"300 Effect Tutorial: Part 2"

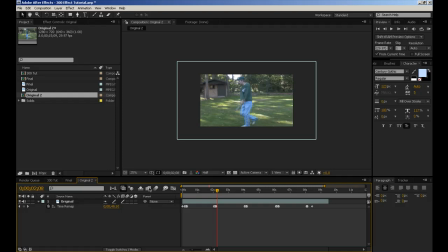0:00 Now, I'm going to quick disable this just so it renders faster. So you want your footage to start completely zoomed out so you have as much room to work with as you can.
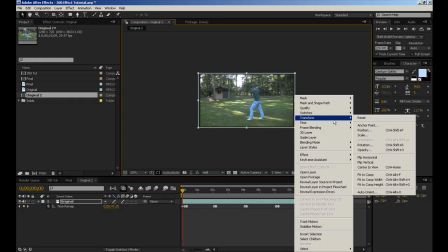0:14 So to get your footage how it was, you go to transform, fit to comp, and that will fit it perfectly.
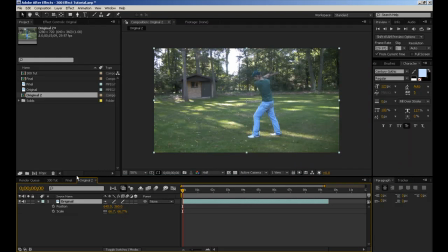0:20 Alright, so hit P, hold shift, and hit S. So we're going to be moving the position and the scale. So, we'll keyframe both of those, and I want to zoom in right with the first effect. Actually you know what, since that starts so fast, I'm going to zoom in on the second one here.
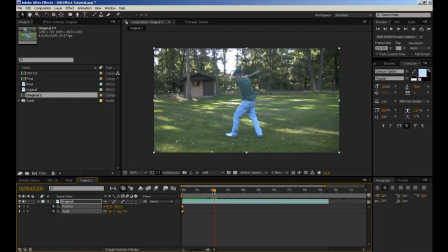0:40 So right when he's coming in here, I'm going to set, copy, and paste these keyframes over. That stays the same to there, and then right through the swing,
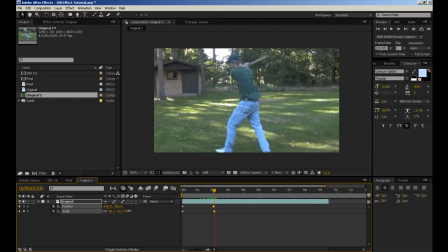0:52 we will increase the scale. and remember don't go past 100 here otherwise you will start losing quality so actually 100 should be good go to 100 and
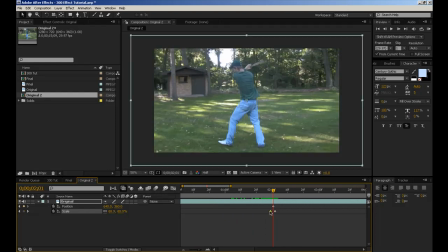1:07 that way we'll ease this in a little bit it's kind of harsh it'll zoom in and then also we can change the position to kind of line that up with the middle more
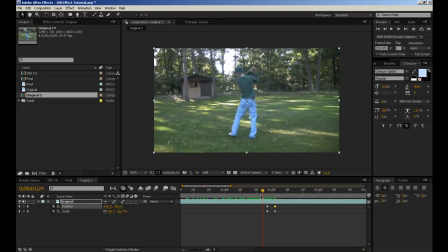1:20 all right so now it comes in he swings and the zoom comes in I think we'll make that a little faster
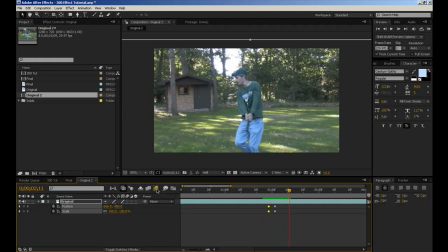1:29 alright so to make this a little more less choppy we'll do the motion blur and then check it for the footage as well so that just makes some blur here to make it fade in a little nicer alright so
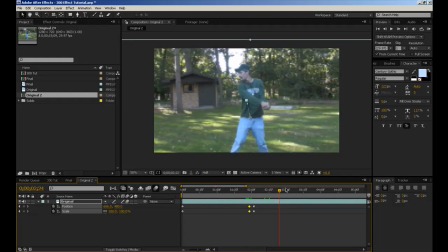1:47 goes in and then we want it come back out with the next stroke so right about here we'll have it zoom back out so we'll copy the zoomed in keyframes paste some copy zoomed out
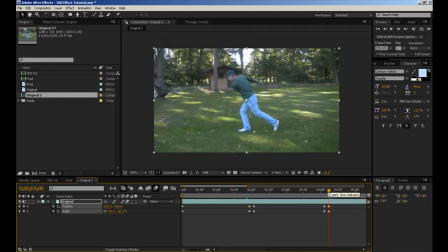2:04 keyframes paste them back again so that pulls back out so
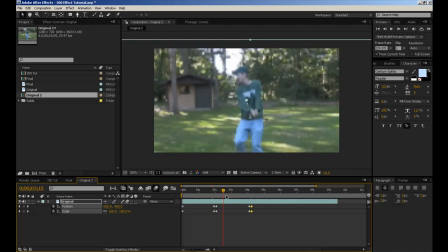2:10 that's my technique of doing the um zoom and i'm sure there's other ways to do it especially if you have a
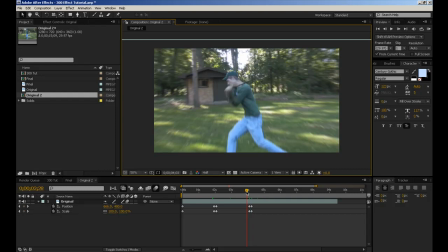2:16 very high quality camera but if you're working with 1080i footage or p footage i found this is the best way to do it all right so now for some
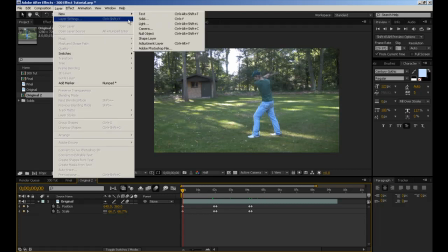2:27 color correction so go to layer new adjustment layer and i'm
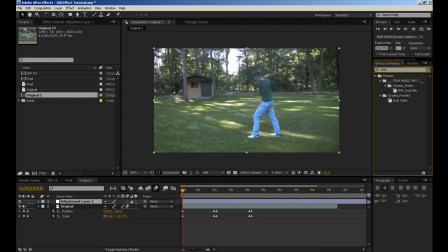2:33 going to be using a video copa preset called um indie film and that comes with the film magic pro product from video copilot and
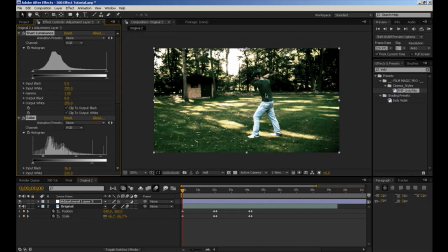2:43 i found this gives me at least a good base color to try and
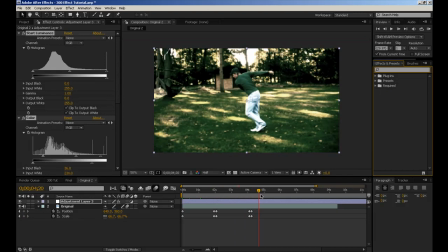2:48 get that harsher feel in 300 and it's not going to be exact but I kind of
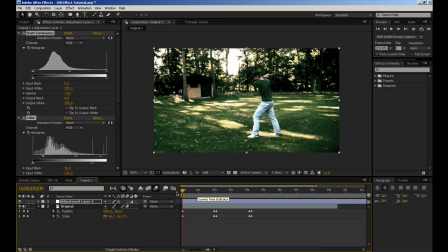2:53 like this all right one thing I did like in the movie was
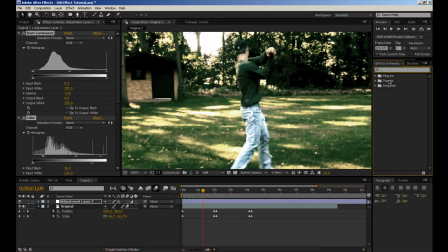2:58 there's a lot of glow in the light so I'm going to go to glow and
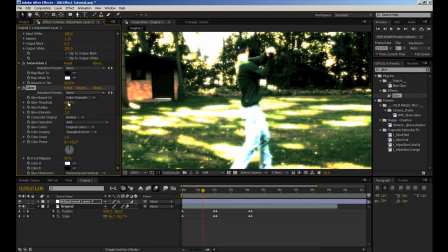3:05 drop that on and then this obviously needs to be
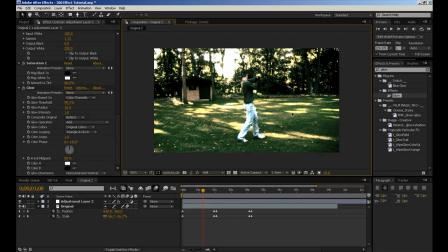3:09 dropped a little bit now the problem is with this shot there's a lot of highlights here that I don't want glowing I really just want the sky glowing so to decrease the rest the highlights from
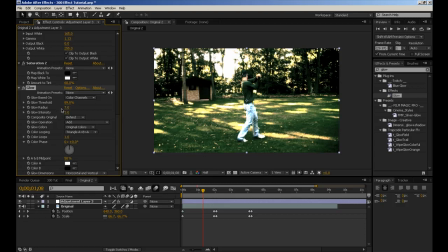3:23 going in just the sky being affected more or less just the sky I found that what you can do is create a mask to apply the harsh glow color correction to really only the top half because that's what we want so we're going to take
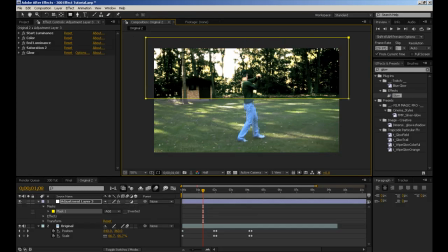3:41 our adjustment layer and we're just going to create a simple mask about like that and then we're going to go to feather and feather that in so that fades in.
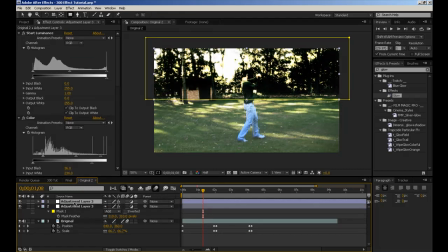3:53 Now what we need to do is duplicate the adjustment layer and bring it underneath and
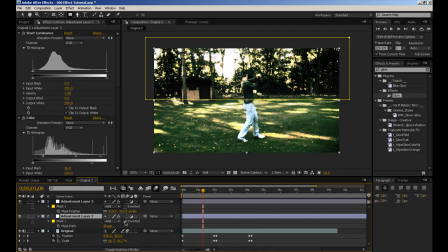3:59 then take the mask and check invert and then delete the glow and then I also brought down the pasty because I didn't want it quite as harsh as it was on the top so this way you can
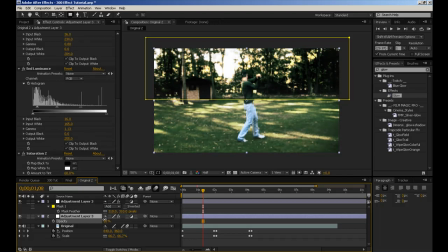4:16 really dynamically control your color correction so I'm gonna put it maybe
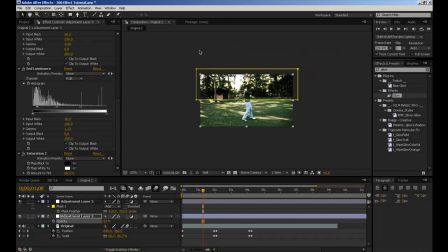4:21 60% or so and so this way got
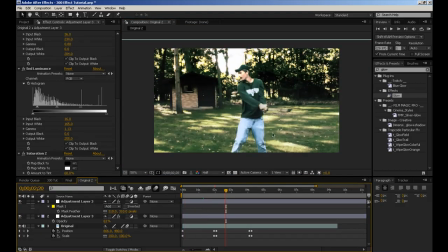4:28 the clip the sky is nice and lit up and blown out and the grass and all these other hot spots aren't really so that's what I did the next thing we're gonna do
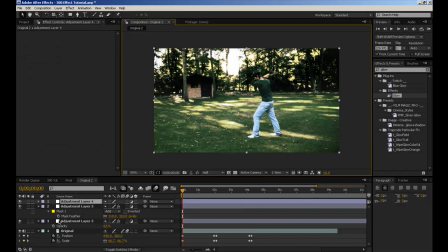4:39 is add another adjustment layer and quick letterbox
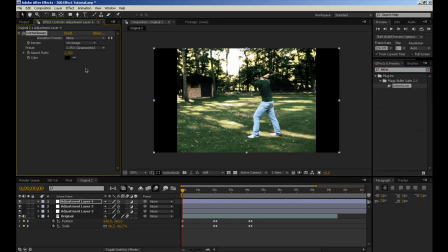4:47 this comes with the magic bullet suite and just anamorphic and I added a vignette
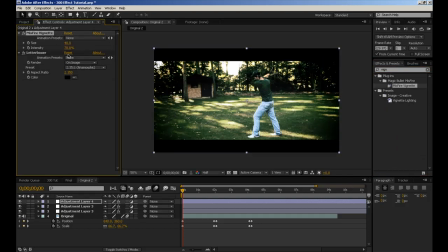4:58 Oops, you don't have to add this but I like the effect. So there you have it, the 300 effect and remember the main thing you want is the frame blending on and this will really smooth
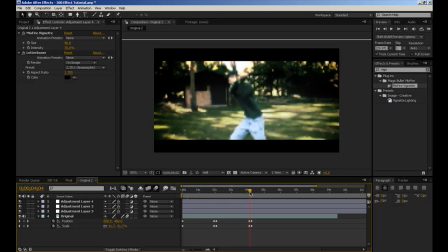5:13 out the effect and then from there it's really just figuring out exactly
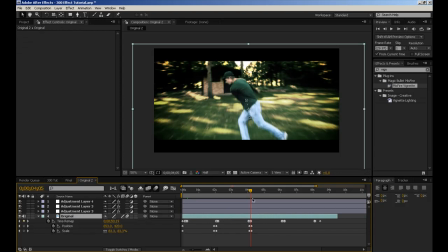5:18 where you want the timer mapping to happen and kind of tweaking that. So then yeah,
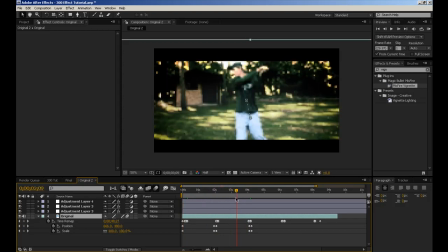5:24 once you have it all tweaked you should have a really cool 300 effect Thanks for watching make sure to comment rate and subscribe that always helps and makes our day better and
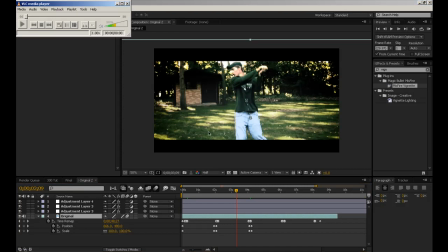5:36 Thanks for watching